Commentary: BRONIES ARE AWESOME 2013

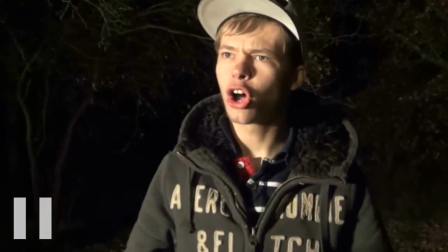(8:21)
a friend of mine pointed out that I have a bit oh hang on pause there a Venomine pointed out that I have a bit of problem with musical sync, that it's overlapping, yeah, that's one of the things I don't like about it. The music is kind of overlapping the music in the videos and that kind of is a bit distracting.
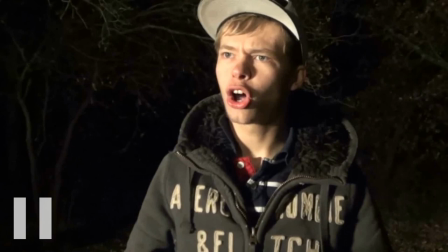(8:36)
But yeah, this video, the real life video, they were, same story, they were relatively unknown. Their videos had like 50 to 100 views. So I really wanted to give them a special shout out because their videos, their real life enactments of episodes Were actually really hilarious,
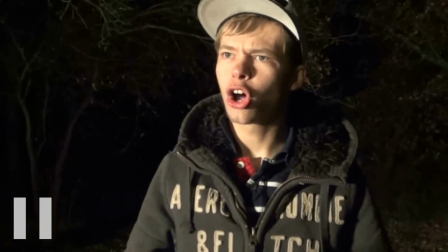(8:53)
so I felt really proud for giving them a special shout out The actual maker for these videos commented on this video being completely shocked that his video was in here So that made me happy Let's keep watching
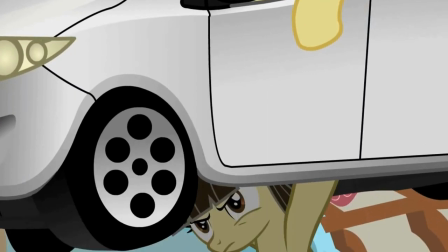(9:08)
But yeah overall I really like this section with the comedy This was pretty cool then I think
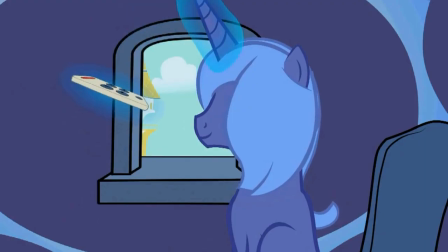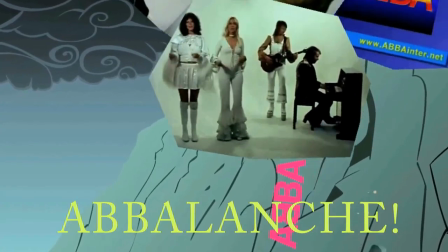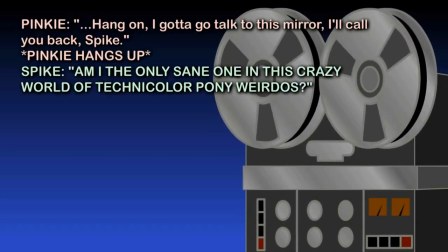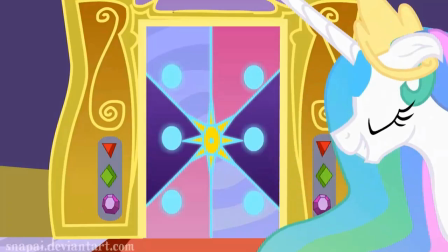(9:32)
I don't really think that the top mob really needed a shout-out. Oh and, oh yeah, the Gangnam Style section.
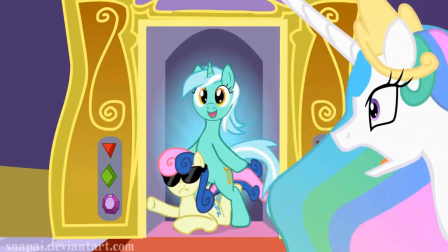(9:39)
A few commenters pointed out that, yeah, I don't either. I'm proud of this section.
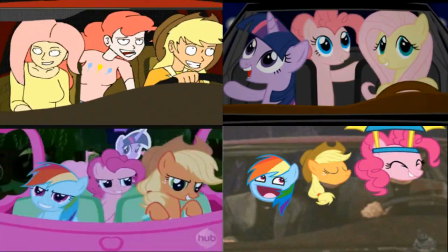(9:46)
We're just gonna go ahead and skip the Gangnam Style, aren't we? Yeah, unnecessary. This part, however, it was a pain in the ass to synchronize, I'll let you know that.
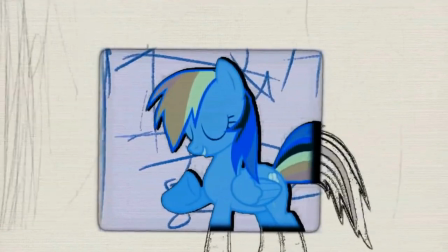(9:57)
And this is basically the section where I show that the Pony videos are parodying trends online.
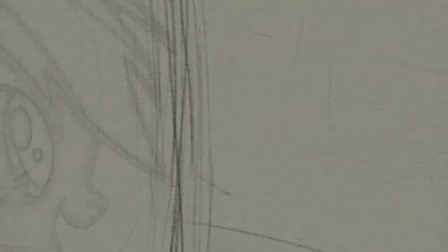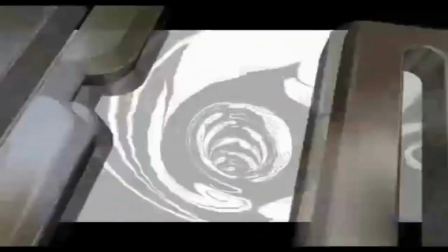(10:11)
And I was a huge fan of Doctor Who at the time, which you can see here. Well, not really a Brony song.
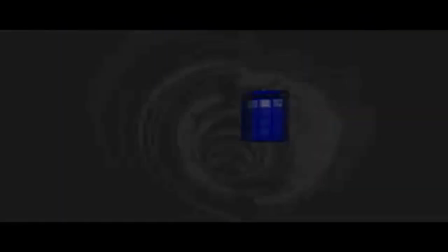(10:18)
I think this is the only song that is not Brony. Maybe?
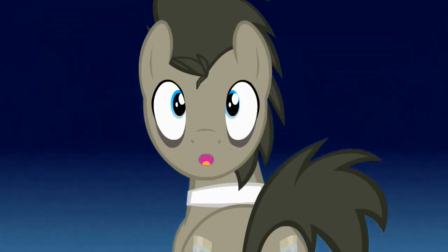(10:26)
Oh, we can skip this too. Yeah, there weren't really that many Doctor Who videos by different people, so I had to reuse a lot of clips.
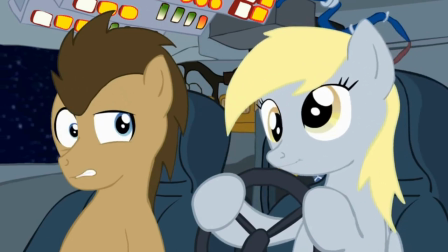(10:36)
But nonetheless, I think Doctor Who has a huge influence over the Brony culture. Which is also a reason why I wanted to have a Dr. Who section.
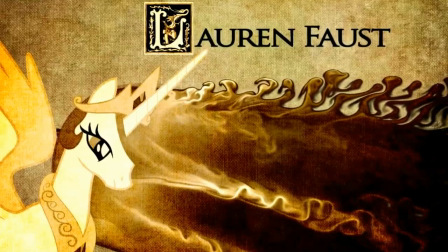(10:47)
And then comes this, which I'm- this video with this song, it works strangely well.
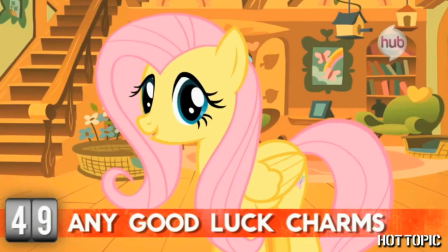(10:56)
I do love this song, it's really really good. And then you had this.
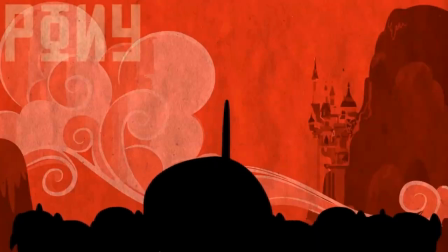(11:02)
I had to mute the music because I didn't want- This was the case where I noticed that I didn't want the overlapping.
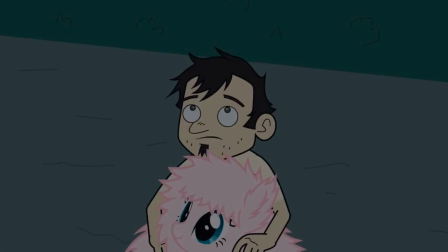(11:07)
But it goes- it becomes kinda awkward, don't you think? Music mutes, new video, music goes up again.
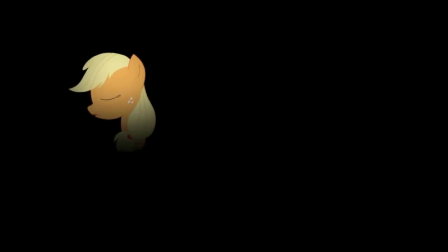(11:13)
It feels a bit- I don't like it. I don't like it at all. Same here. Here, music is overlapping.
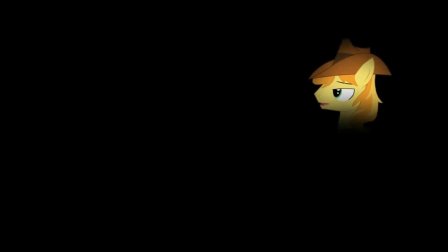(11:18)
It doesn't sound that good.
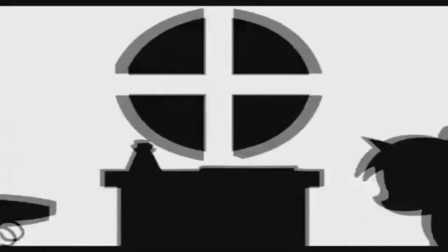(11:24)
This is cool though, with the drums. It kinda syncs with the music.
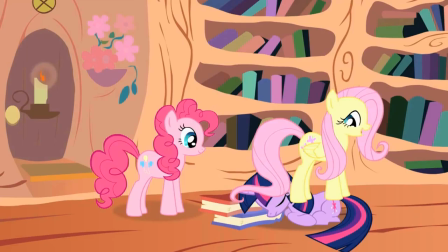(11:31)
bit of an awkward sync there.
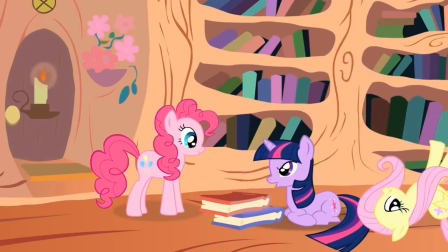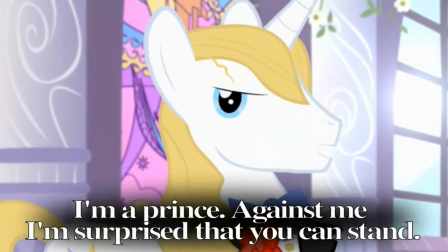(11:39)
Oh yeah, this was pretty good. I don't really mind it here because now the song is over. I'm not going to play that song again.
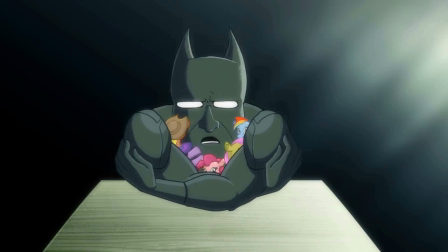(11:46)
That sync was really nice. It's actually a part of the song in that line, so it really looks like Lyra was saying it. This section, this whole section actually, is to show pony versions of other other media,
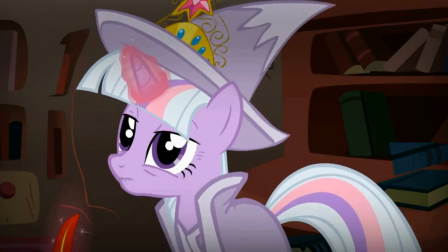(12:03)
like MewVooMovies. Hang on, if we pause. That whole section was basically dedicated to pony videos that are based on TV shows and movies. And now this upcoming section right here is the section for actual brony movies.
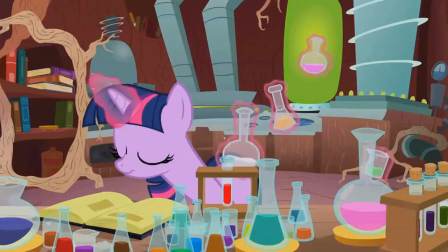(12:24)
Okay, this one is not really an actual movie, but this is.
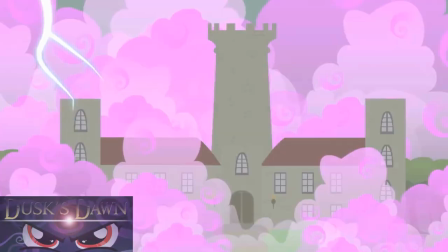(12:31)
And for a beginning of After Effects, I was really proud of making the logos show up in the corner like that.
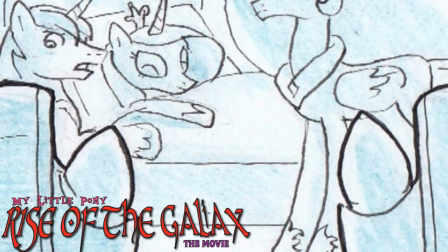(12:38)
I think most of these movies have been cancelled.
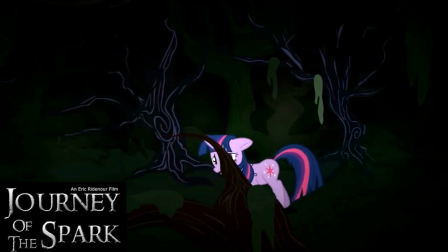(12:44)
I really hope that the storyboard drawings make it obvious that these are actual movies upcoming. Well, most of them have been released or cancelled.
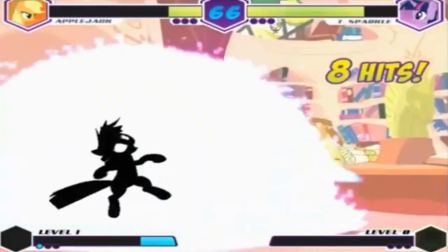(12:56)
And as you can probably tell by the 8-bit music, this is the section for brony videos based on games and gaming.
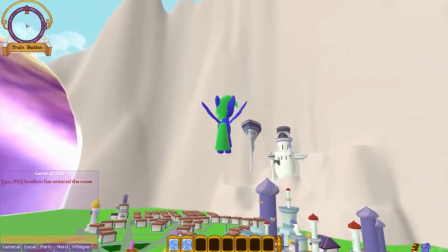(13:05)
A big favorite of mine, as you can probably tell by this channel being a let's play channel.
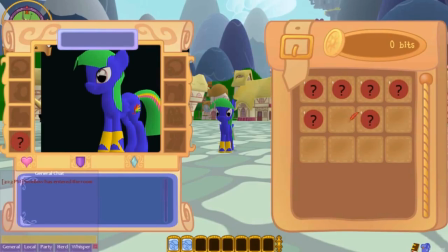(13:13)
It's also really sad that most of these games have been cancelled,
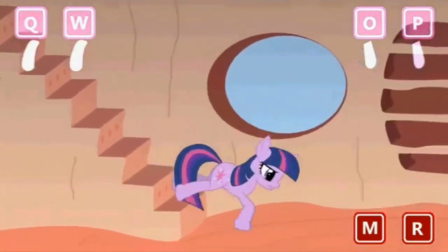(13:16)
because frickin' Hasbro and their damn copyright policies.
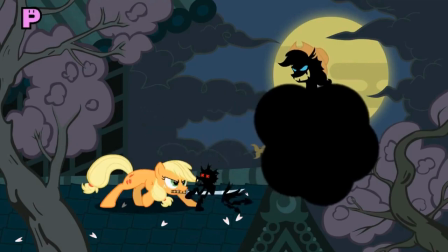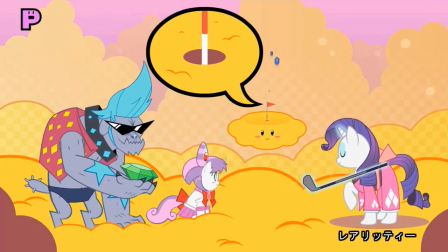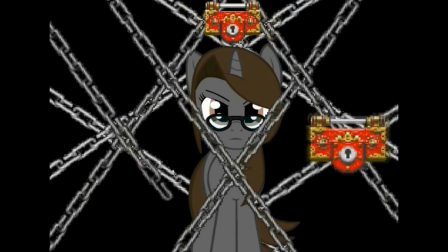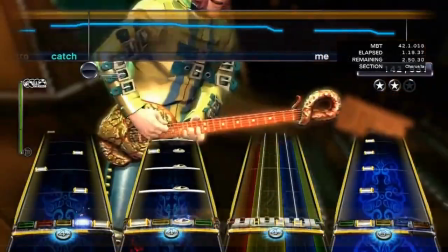(13:41)
Here's another case of lowering the music for one single clip and then starting it up again.
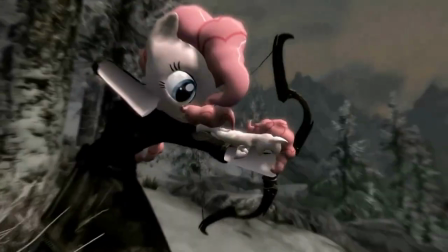(13:47)
But the fact that the music kicks in like that, the beat drop, I think it's acceptable here so I don't really look back at this with too much regret.
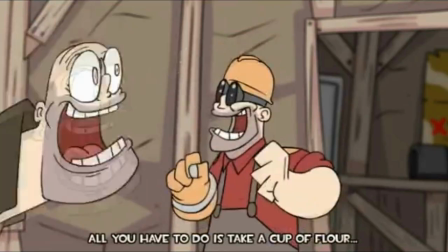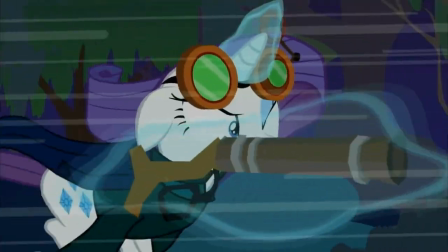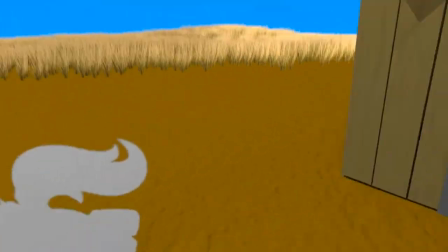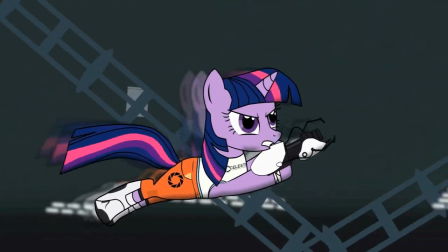(14:11)
This also gives an insight to how many Ponyvidas are actually inspired by other things like shows and games and movies.
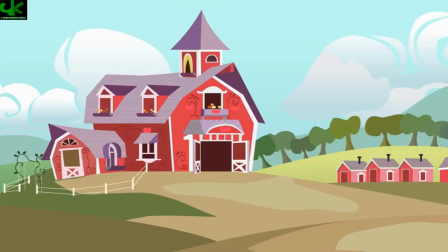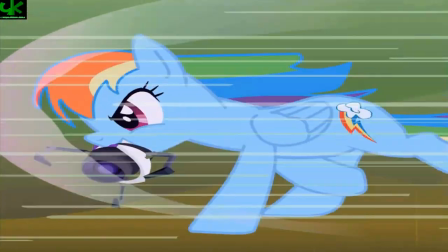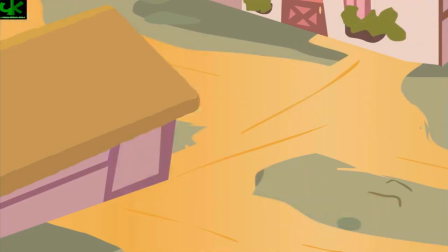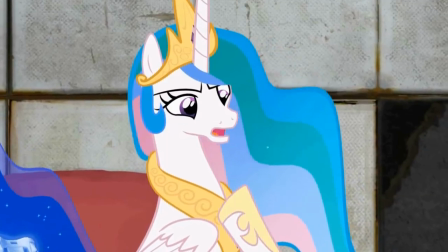(14:36)
I had an entire section here dedicated to portal videos. Oh yeah, Two Sisters Play.
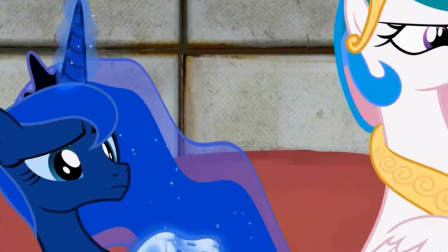(14:42)
This is one of my favorite pony series of all time.
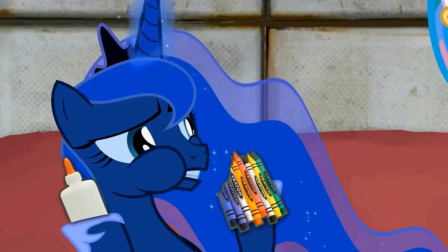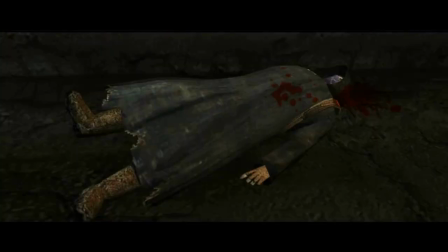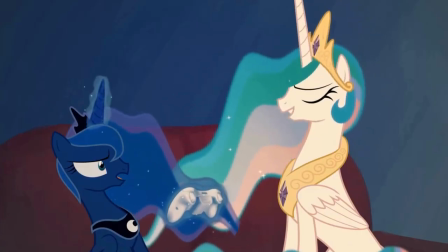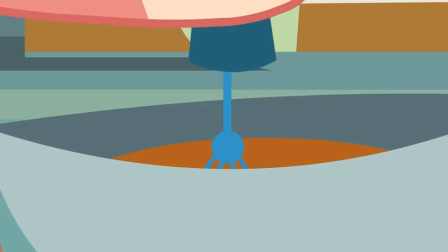(15:01)
And a lot of bronies have probably realized that oh shit this is actually a nasty video. And that becomes obvious to non-bronies now.
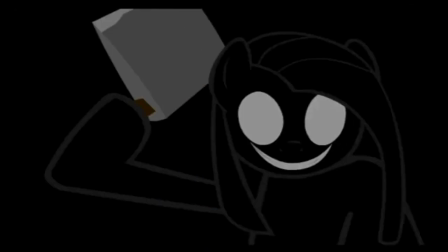(15:14)
This is the audio of an Amnesia parody over the footage of Cupcakes video,
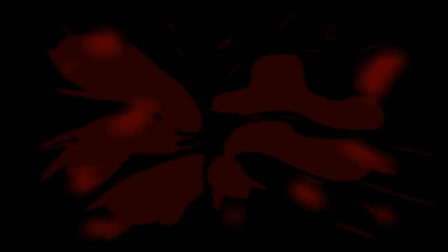(15:22)
so I think I synced it pretty nice.
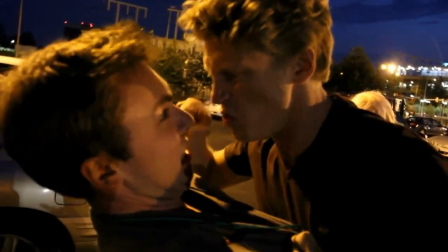(15:29)
I'm also really glad I found this section. And that's me!
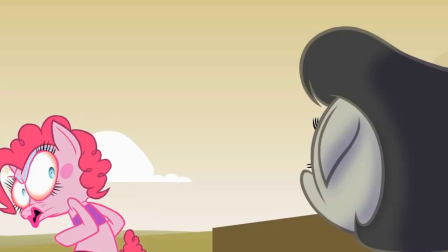(15:36)
My only video. My only footage that's actually me, aside from the stupid intro that I hate.
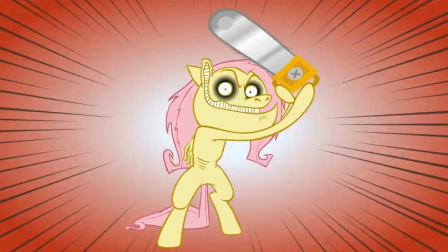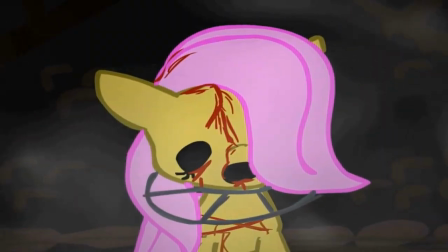(15:47)
and this is a very controversial part of the video a lot of people didn't want this in it because now they can't show it to the little sisters and things like
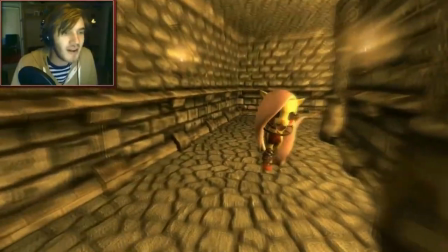(15:55)
that but I think I need this part I need to show all aspects of the brony fandom I can't just glorify it
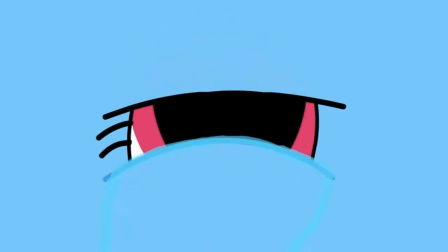(16:02)
with propaganda I need to show that there are
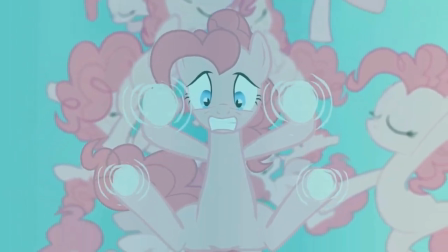(16:06)
nastier sections of the brony fandom this is a video that introduces you to the
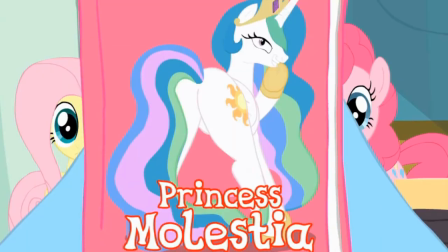(16:12)
brony fandom and all that is the brony fandom i can't just as i said glorify it so i'm sorry
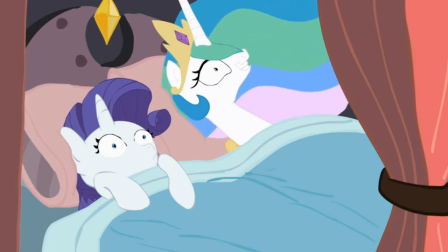(16:19)
you're just gonna have to make an edit of it yourself where you cut out this part because i don't want to
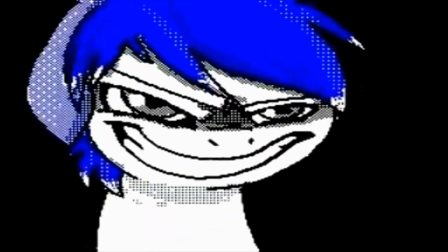(16:25)
it goes against the purpose of the video i